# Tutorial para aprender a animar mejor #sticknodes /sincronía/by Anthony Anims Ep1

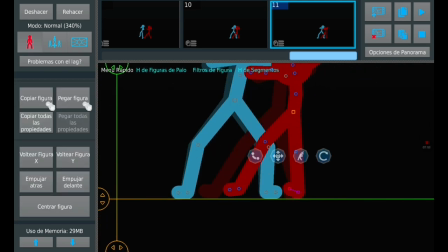3:44 Aquí estoy cambiando el último keyframe Claro,
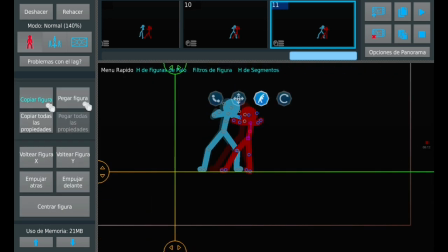3:48 intervenir en el 3D es muy importante Pero de buena manera No puedes siempre usarlo O sea,
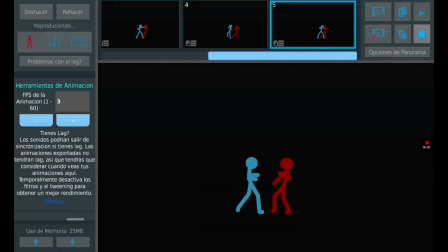3:56 hay veces en los que es mejor usar el 2D Porque lo mismo el statement
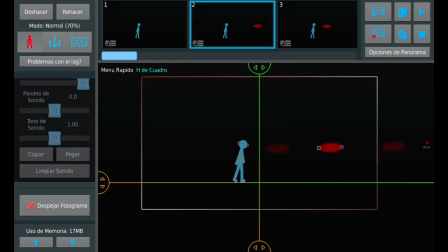4:01 saliera de la escena Que sería incómodo En este caso,
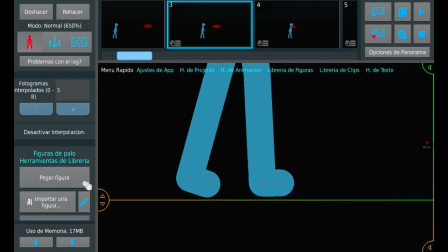4:06 animé una pelota yendo de manera recta Y ahora estoy animando el statement azul Este caso es el animado después
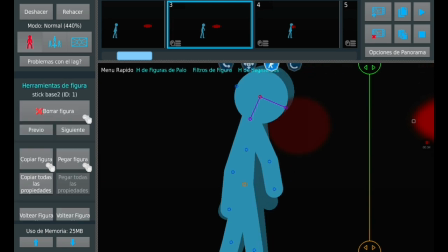4:14 Recibiendo un pelotazo en la cara
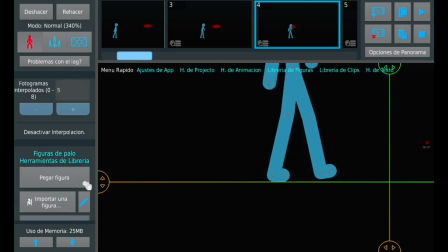4:16 O sea Primero se echa para atrás con el Easing que les dije Que hay que usar para que el movimiento sea suave Los pies tienen que corresponder al
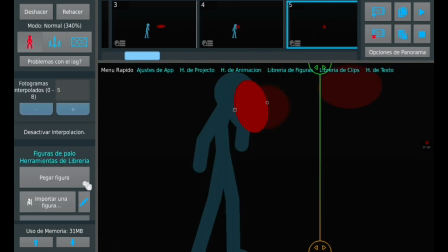4:24 movimiento Para que haya foot en la escena como ya les he enseñado en otros tutoriales Y el claro va a intentar Ocultarse con la mano O sea taparse la cara
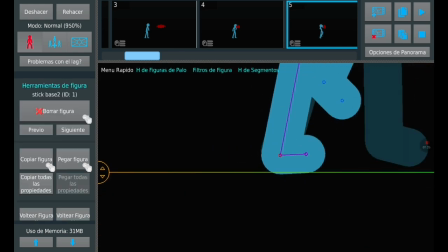4:33 Y bueno Tienes que mantener siempre la base del statement Un poco recta con respecto A los pies
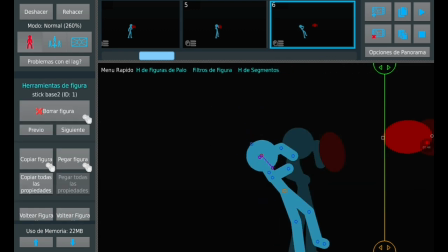4:40 Y aquí en este momento recibe el impacto Y tiene que salir Digamos disparado Eso también lo
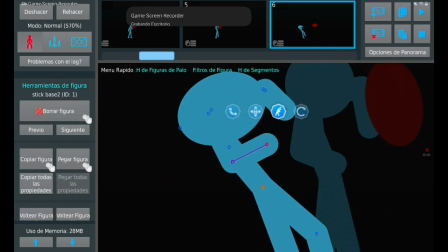4:48 verán En un tutorial de fuerza que haremos más adelante Pero bueno Por ahora, esto es lo que se ve de la animación
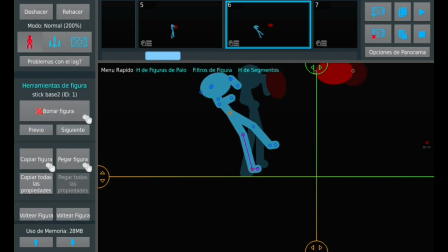4:56 Tendrá que ir cayendo O de forma muy rápida o de forma muy lenta Eso depende del estilo de animación De uno
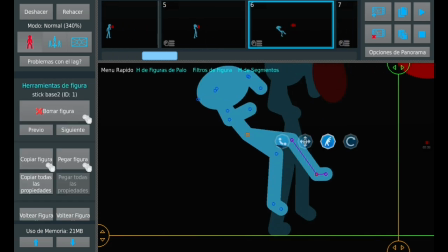5:02 Para que hacerlo un estilo Un poco más
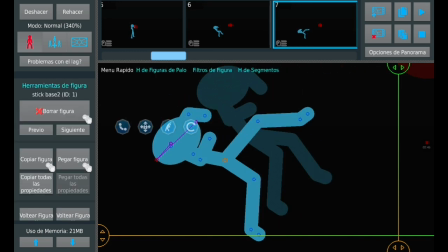5:07 Fluido, pero no tanto o sea un punto medio tendrían que hacer
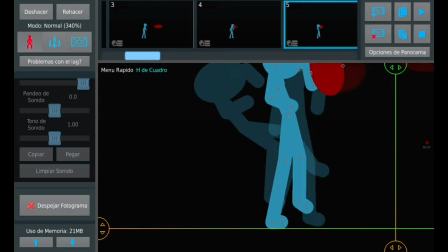5:12 una animación superior a los 25 frames por segundo
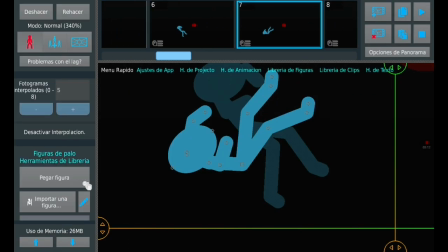5:17 aquí como ven estoy repitiendo la misma escena para ver si queda bien esto después lo tuve que rectificar porque
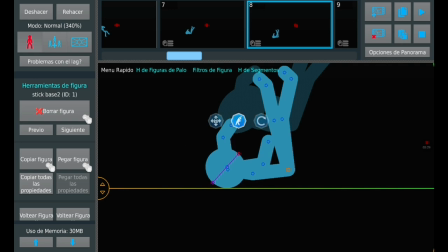5:24 claro en la animación se trata de ir probando muchas pruebas y errores para ir aprendiendo porque no se aprende de uno obviamente
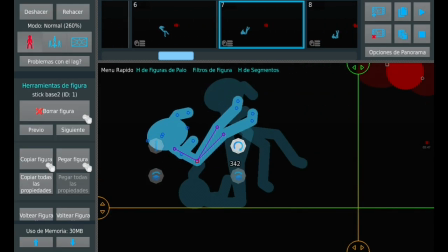5:33 aquí mi problema fue que la gravedad lo empujó demasiado abajo
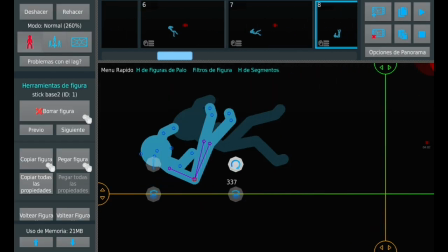5:38 Y no puedo hacer así Tiene que recorrer cierta longitud Antes de caer al suelo
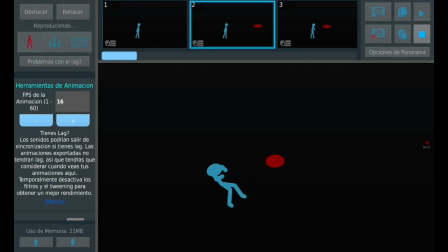5:47 Igual que en la caída Saber cuántos fotogramas le vas a dar de caída Para que no sea ni muy larga ni muy corta Que sea algo más natural
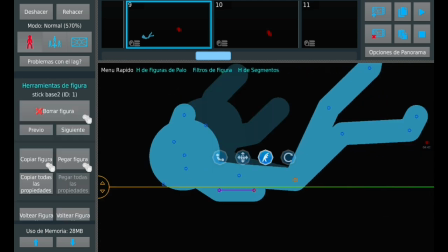5:54 Como ven, este tipo de animaciones con sincronía Te permite centrarte en un solo objeto a la vez Ya que animé la pelota
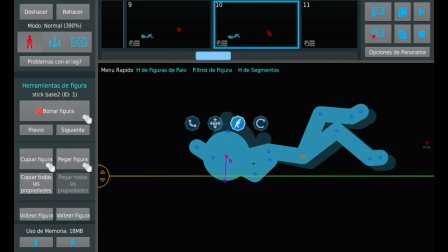6:02 que fue lo más importante Ya no tengo que ponerme en atención para ver cómo está cayendo la pelota Porque ya eso está animado
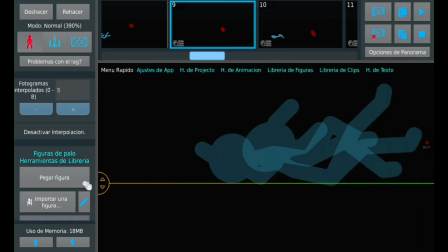6:12 Eso sí, este tipo de animaciones consume un poco más de tiempo de lo que debería
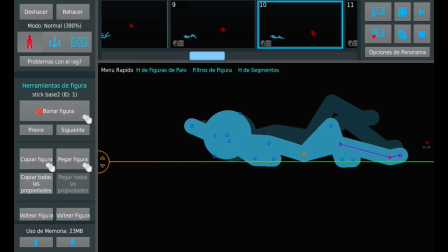6:18 Pero de igual manera es mucho más efectivo De así yo hago mis animaciones y aunque cueste muchísimo más tiempo Vale la pena les digo
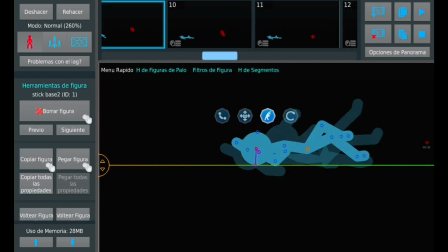6:26 Aquí estoy animando ya el final de la caída Pero tuve que retocarla porque de todas maneras son cosas que no salen a la primera
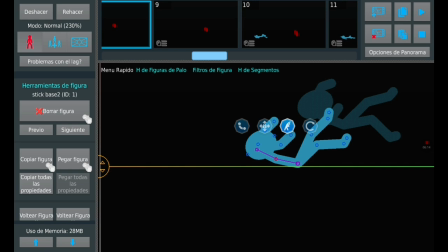6:33 No todos los estigmens se ven iguales ni nada de eso Porque eso depende también de la longitud que tengan Claro,
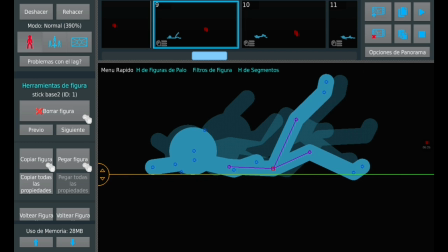6:40 recuerden siempre usar en las extremidades la longitud O sea,
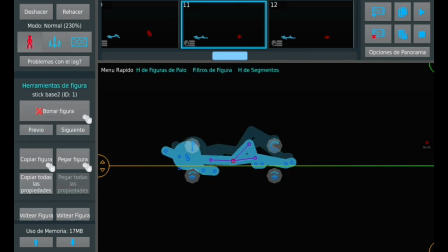6:43 que los estigmens puedan estirar sus segmentos Para dar un poquitico más ambiente cómodo Porque si no haces eso,
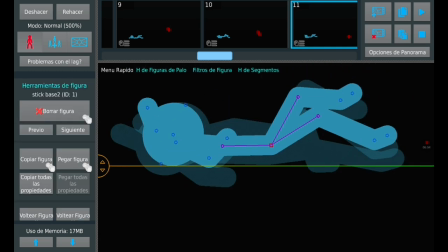6:52 puede que termine pareciendo un estigmen de piedra
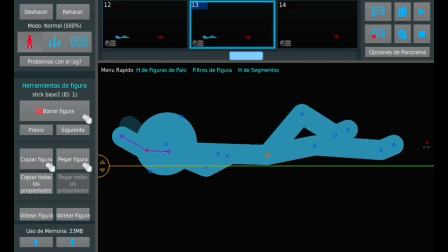6:56 Aquí estoy terminando de hacer el easing de la caída Recuerden que no tiene que ser todo un solo golpe
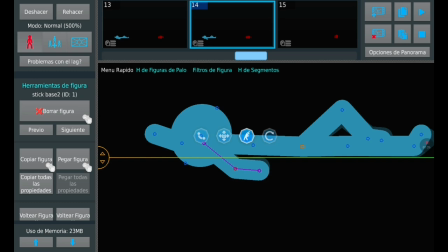7:03 y bueno lo más importante en esto es que tengan en mente que no se va a lograr a la primera